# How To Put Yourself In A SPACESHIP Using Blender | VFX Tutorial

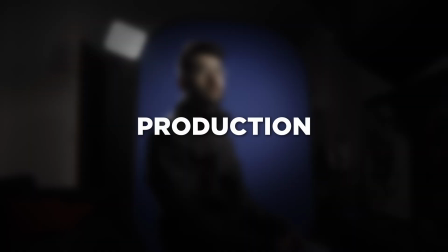I then exported this from Nuke and sent it to my phone so that I could use it as a reference while I was filming. Now we're moving into the production stage.
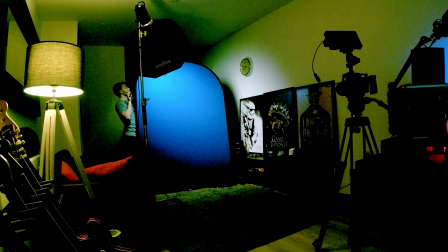For this the key points to hit were lighting direction and camera angles. I purposefully lit the CG scene prior to doing any of the live-action filming.
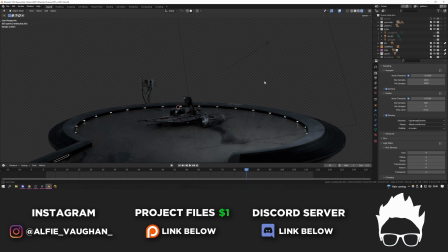This way I could light the ship in CG in a way that I thought made it look cool and complemented the model and from there I can then replicate the lights for real in my living room when I'm filming myself.
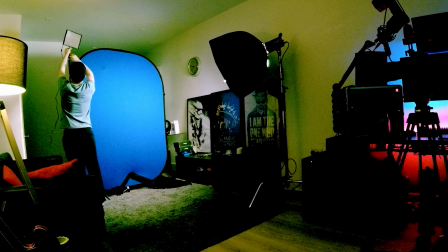The only lights I recreated in my living room were the spotlight and the big area light as they were the main ones in the scene.
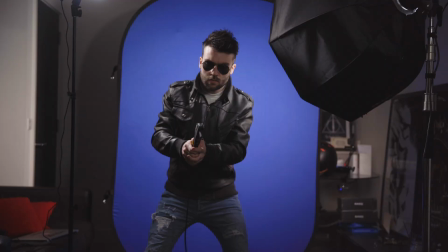Then I also used a big softbox to light the blue screen. It's always best to light the screen separately to your subject if you can and have them far enough away that they don't cast shadows on the screen.
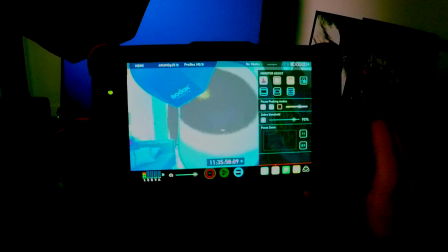Here's a pro tip for lighting green or blue screens. If your camera has this feature turning on the false color view on your camera or monitor will let you visualize the different light levels much better.
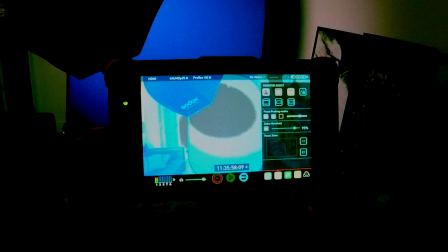The different bands demonstrate which parts of the frame are exposed and at what level. The idea here is to get the green screen to be all one color so it's evenly exposed.
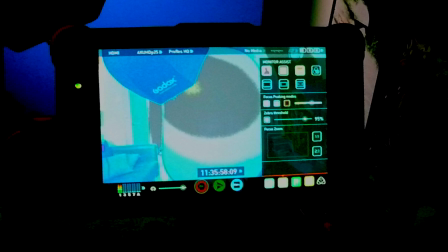If you see lots of bands like this it means you've got a hotspot and should try to eliminate it if you can.
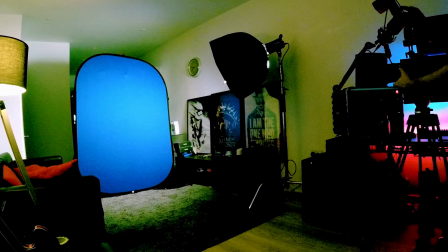Spending 10 minutes to get this right while shooting will save you hours of work fixing bad keys in roto in post.
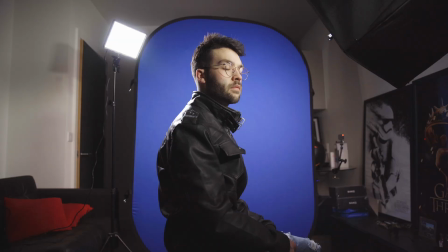I chose to use a blue screen over a green screen because blue screens are much better for nighttime scenes.
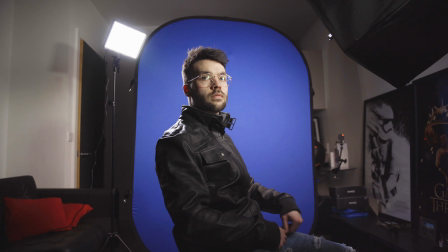They cast less bounce light as it's a darker color and also blue is much closer to the environment ambient
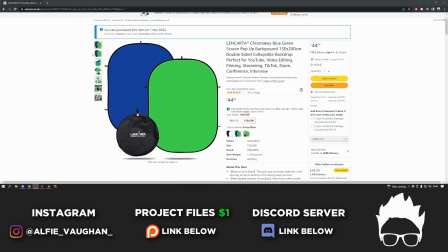lighting color as it's nighttime so you have less work to do with de-spilling the footage and compositing. You can still use a green screen if you don't have both.
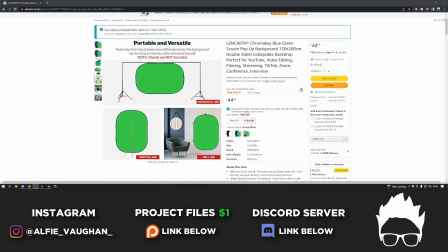I bought a relatively cheap reversible green and blue screen for about £40 on Amazon just for this video so I could show you that you don't need any crazy equipment to make this work.
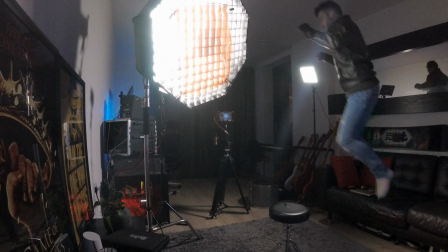With the screen set up in the background, I set up my two lights to mimic the spotlight and the area light in blender and at the correct angles.
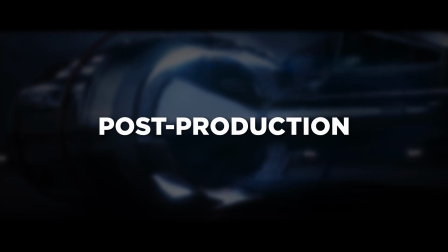I'm referring to the shot list on my phone throughout to make sure that I'm using the correct lenses and the camera is at the right height. Now we're on to the final stage, the post work. This was by far the longest as you can imagine, but this is where it really starts to come together.
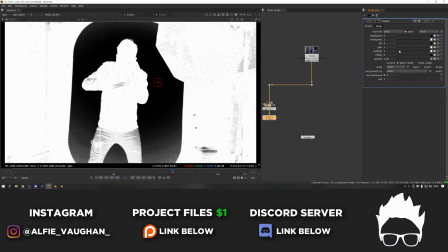The first step was bringing the blue screen shots into Nuke and keying them out.
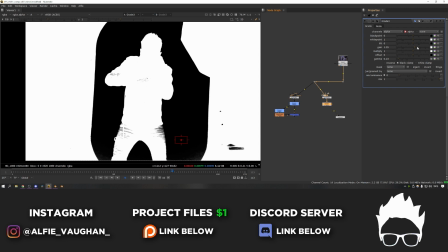I didn't do anything particularly fancy for these, I just did a couple of keys for the hair and then the rest of my body and then combined the two and then used a garbage mat to cut out the rest of the shot.
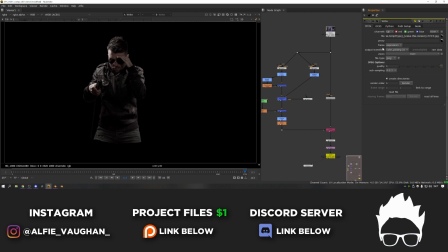Once the key was looking good I exported each shot as a PNG sequence of just me with an alpha to cut myself out.
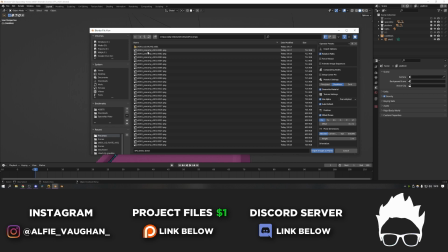Then using the images as planes add-on in blender I imported the PNG sequences onto a plane and set it to pre-multiplied.
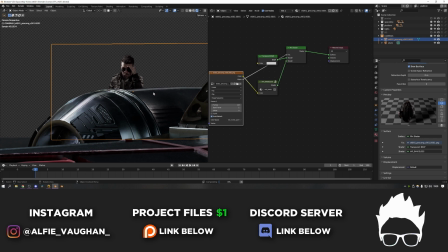This means when you go into rendered view everything outside the alpha of my body will be transparent so I basically have a cutout of me that I can place in the shot.
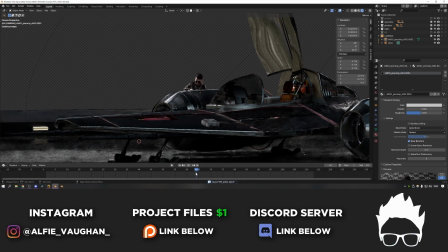The reason this is so important is you can now see the footage of me reflecting in all of the shiny parts of the spaceship, in the glass, in the puddles and it also casts moving shadows and other things in the shot.
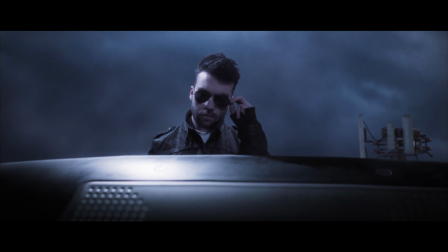So for example in shot 2 where I'm stood behind the engine. There's a light over my shoulder that the footage of me is now occluding and casting a moving shadow onto the engine.
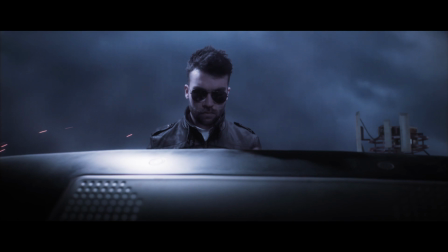Stuff like this really helps to bridge the gap between the 2D footage and the 3D renders when they can interact with each other.
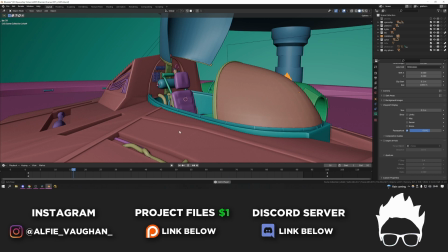The other benefit is you can do things with a moving camera. One of the main things that makes a lot of beginners work look a bit boring is it's always shot on a static tripod.
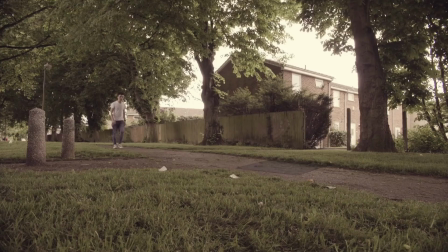It's a bit of a cop-out as it makes the VFX in the shot much easier and therefore a little bit boring.
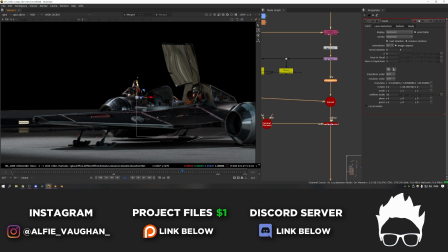By placing the blue screen footage on some geometry in 3D space you can render with an animated camera and have yourself tracked into the shot.
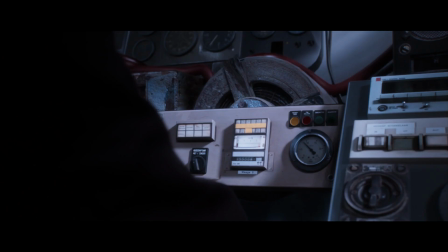This is a great technique for making more interesting shots if you live alone and don't have anyone else to hold the camera.
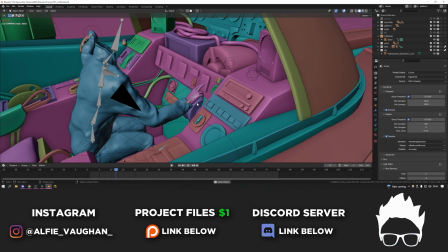For shots where I'm moving around more in the frame, reaching forward etc, you need to have actual depth in the characters movement in 3D space.
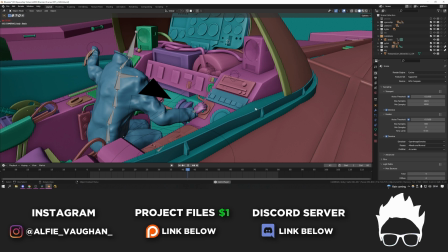You can't really do this with the footage on a plane as it's still 2D.
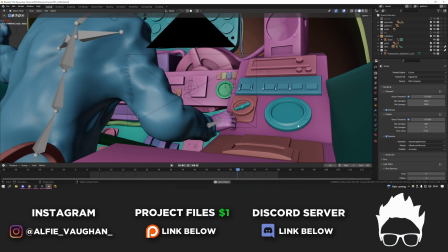So to recreate this I used a photo scan of me wearing exactly the same clothes, brought this in and animated it on top of the footage of me to do exactly the same movements.
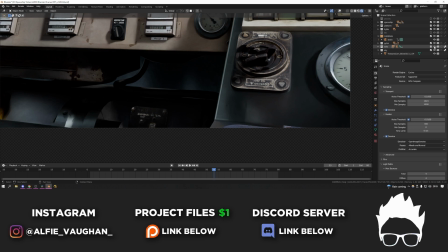I'd then put it in its own collection and and set the collection to indirect only.
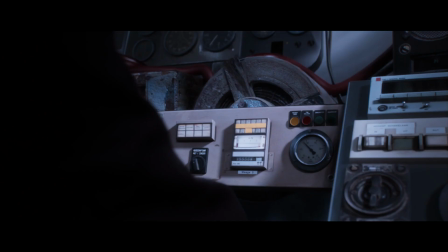This means it won't show up in the render, but it will cast shadows and also reflect in any of the shiny surfaces like metal and glass.
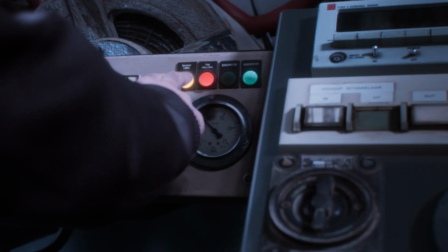This means when I do things like reaching forward to press the buttons, a 3D hand will actually be seen and rendered in the reflections,
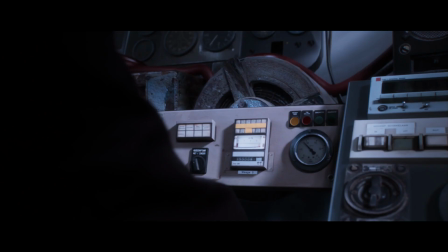and you'll have the changing in the proximity of the shadows and lighting as the hand moves closer and further away from the dashboard.
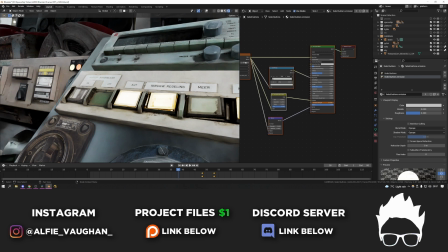Then with footage or a 3D double of me placed in all the shots, I animated some buttons to turn on and bits of the ship to move as the takeoff sequence is building up to make it a bit more dynamic.
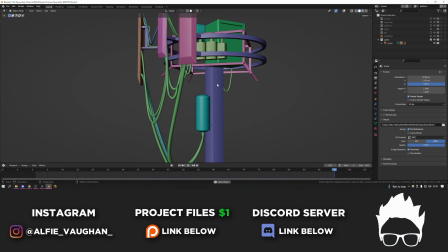A cool trick that I ended up using to make the background feel less static was making all the cables move in the wind.
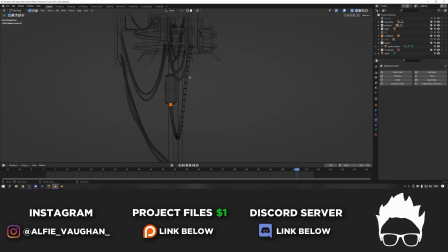This is a really simple effect just using a basic cloth simulation.
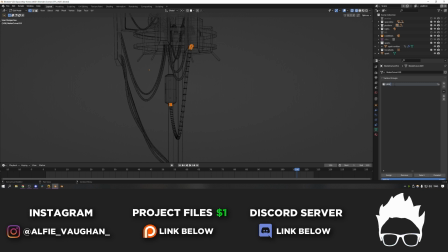All you have to do is select the end of the cables that you don't want to move and assign them to a vertex group, then add a cloth simulation onto the cables and add that vertex group to the pinning settings.
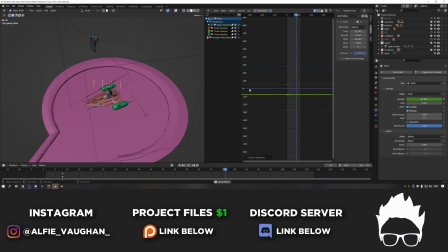Then you can add some wind into your scene and simulate the moving.
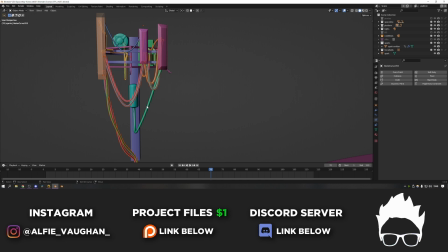It's quite a subtle effect just in the background and most people probably didn't even notice it, but subconsciously along with the moving fog it helps to convey the sense of the wind in the scene.
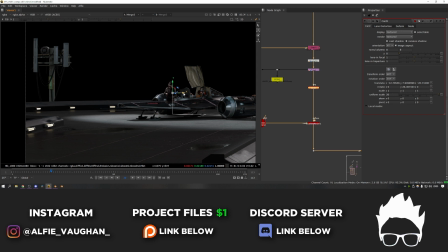And then I rendered out all of the shots to be composited in Nuke. And remember that I'm not in any of the renders yet, all you see is the shadows and reflections, but adding the blue screen footage will be done in comp.
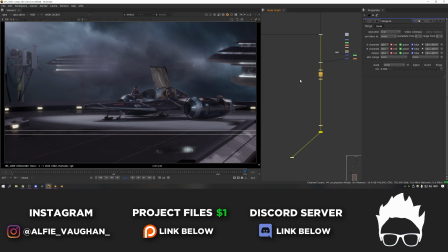There's a lot of layering going on in all of these shots, I made multiple atmosphere passes that I comped at different depths, as well as the background floating platforms in the sky.
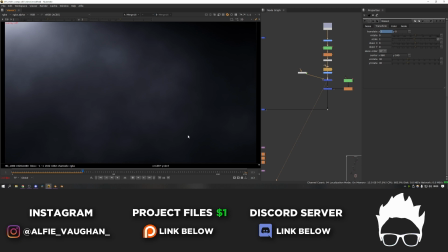Let's start from the back and work our way forward. So it all starts with the sky.
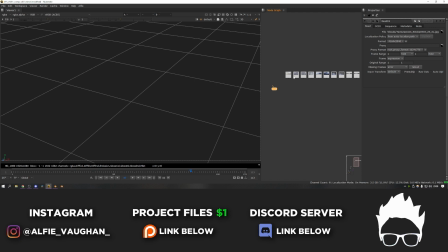A few people asked in the discord server when I posted a screenshot of this before I released it if I was making the clouds in Blender.
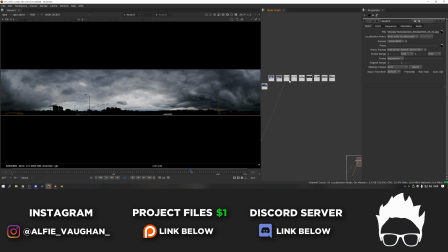The answer is no. The skies in this were all matte paintings I made from stitching lots of pictures of clouds together.
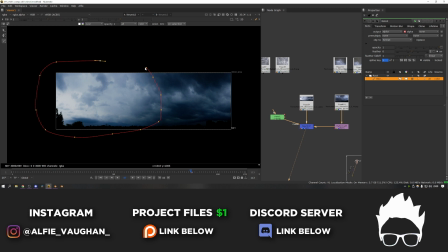This has a few advantages. One, it's easier. Two, you don't have to render volumetric clouds which are notoriously intensive both to sim and render.
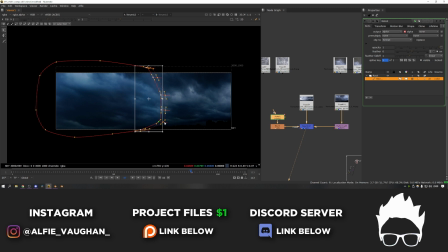And three, they're already photo real because they're actual photos of clouds.
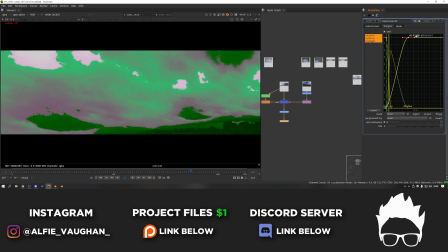So I went to textures.com and found a load of cloud photos as well as some smoke plumes that I thought I'd be able to repurpose to work as clouds as well.
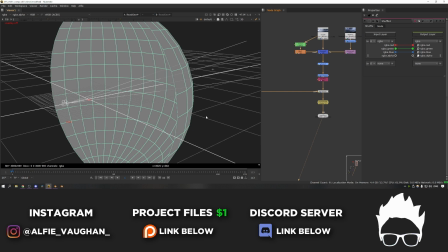I did a bit of keying in the color correct node to pull out some of the highlights to make it feel a bit more stormy. This then gets projected on a big sphere in the background.
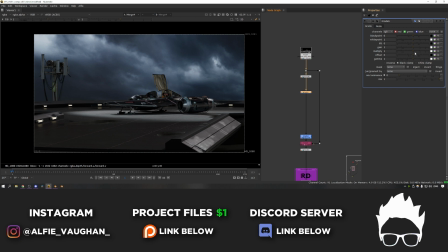I bought in the animated blender cameras into Nuke so that the sky would track with the 3D renders without me having to do any manual tracking.
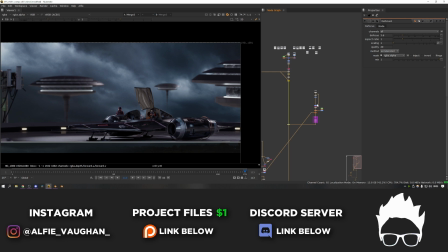Then I put the background platforms on top of the sky and did some grading to bed them in.
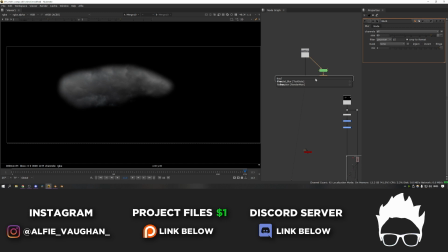I then took the smoke plumes that I thought would work well for isolated mid-ground clouds between the background platforms and the hero one in the foreground.
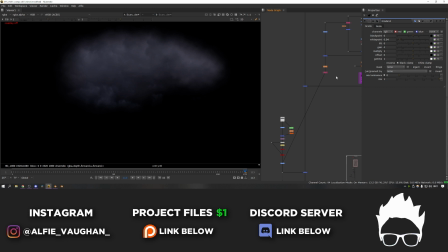I took a bit that I liked, roughened the edges of the alpha and feathered it quite a lot and then put it over the top of the platforms with about 60% opacity so they still came through a bit. A cool advanced trick is to blur the background lights and then screen or plus them on top of the smoke. This This makes it feel like the lights from the platform behind are bleeding through the thinner bits of the cloud.
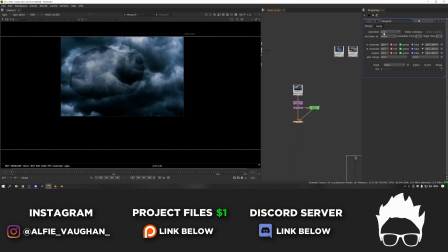I then added a couple of lightning flashes by taking some photos of lightning I found online in the clouds and screening this over the existing background clouds.
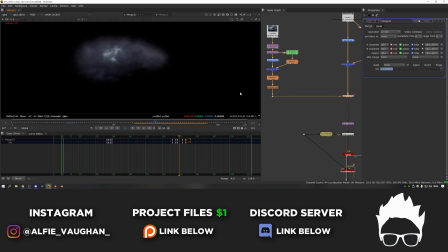This gives that cool look like the flashes are happening deep in the clouds but you don't see the actual bolts, just the flash.
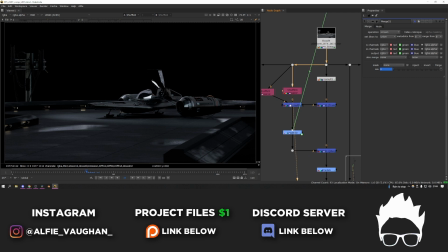I animated it on just for a few frames. And then to mimic it on the CG in the foreground, I separated out the glossy pass and linked the keyframes of the grade node to the mix amount of the lightning. That sounds pretty complicated, but all it means is that as the lightning's animated on and off, it will also make the glossy part of the render brighter just for a few frames by the same amount.
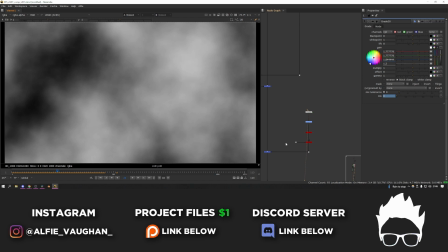It saves me animating it twice as it's all linked together. Then finally to add some movement to the atmosphere, I created an animated noise texture that I slowly moved across the screen.
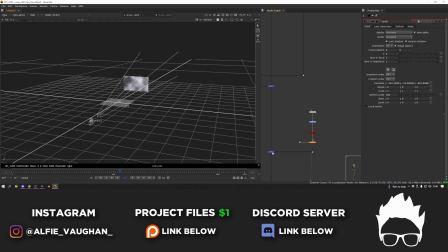It barely moves, but it's just enough that you can read some changing in the shapes and the placement of it. I use this as a mid-ground fog that's blowing in the wind.
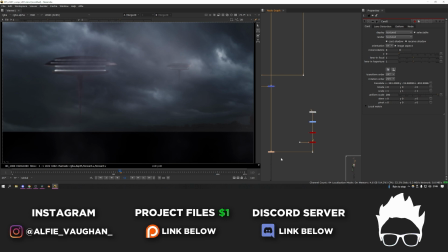It really helps to make the background feel less like it's a still image if it has some movement. Then we're on to the foreground magic.
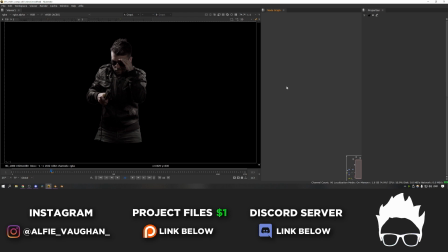I then used a plane in Nuke in the same place as the one in Blender to place the footage of me in 3D space.
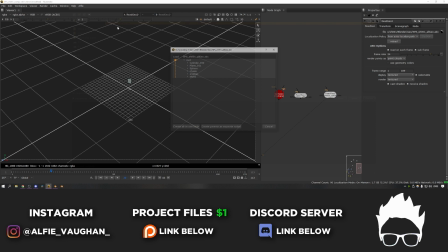Like I said earlier, the cool thing about this is I can do camera moves in 3D space and I'll stick into the scene even though the blue screen was just shot on a tripod.
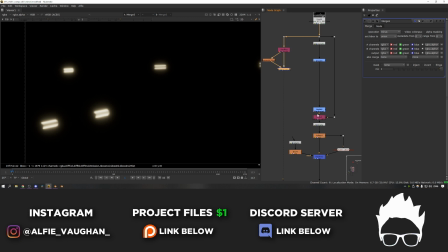I added the normal comp bells and whistles like lens distortion, chromatic aberration, glows on the emission pass to bloom the lights, etc.
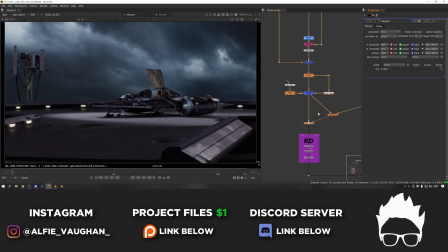Recreating the effects of light and the artifacts it creates when it enters a real lens all helps to stop making the scene feel so much like a render.
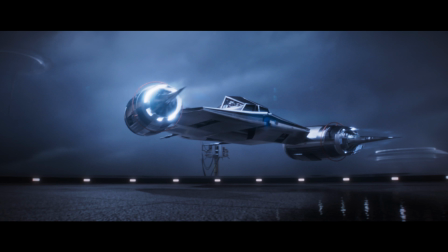Little touches like the water droplets splattering on the lens as the spaceship blows up a load of dust and water at the end It's
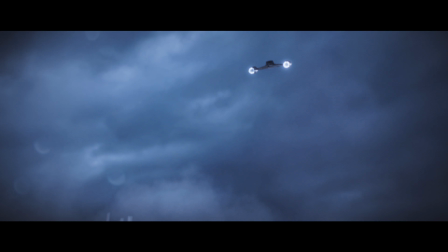something you would never get just from a 3D render because it isn't real So it makes it feel like the camera is physically there in the scene and it
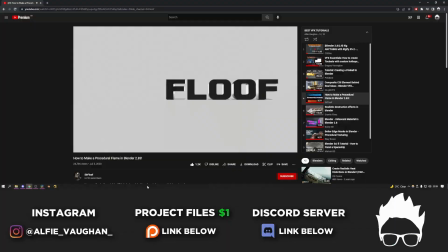bridges the gap between the CG and reality For the most part all the shots were done in a very similar way to this But my favorite shot is shot 7 which is the engine starting up.
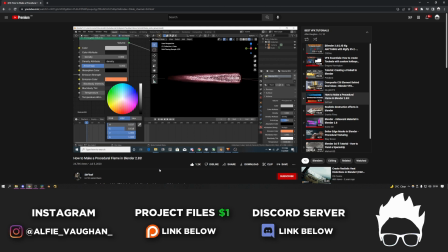This was a really cool effect I'm not gonna take credit for it.
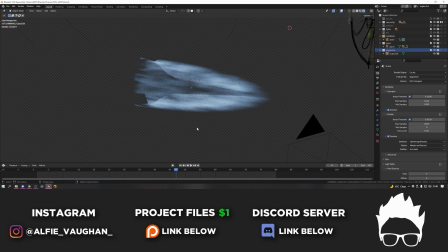I watched a tutorial on this by a YouTube channel called SirFloof I'd recommend watching that video, it's only three and a half minutes long and it shows the whole thing in a bit more depth Essentially,
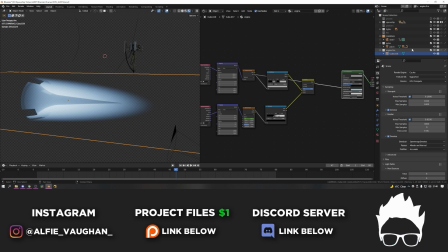it's just a volumetric shader on a cube It's done with a gradient texture set to spherical and then you plug this into a principled BSDF shader to
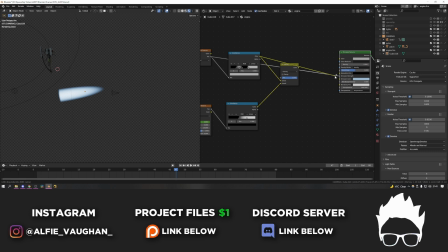get this look Using a texture coordinates and mapping node You can stretch the sphere out to be longer which gives you this elongated effect Then you
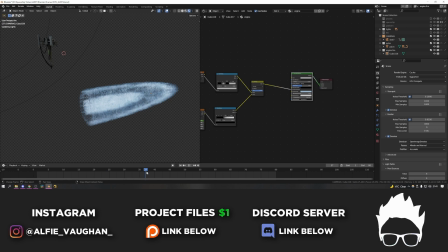can use a color ramp to add some breakup into the volume This gives that cool look like there's multiple rings inside of the engine Then
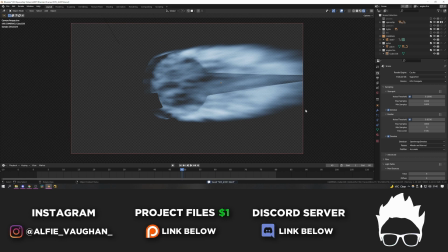to make it animate you just run a moving noise texture through it to give the impression that it's moving I rendered this as its own layer and set the ship as a holdout which gives you this.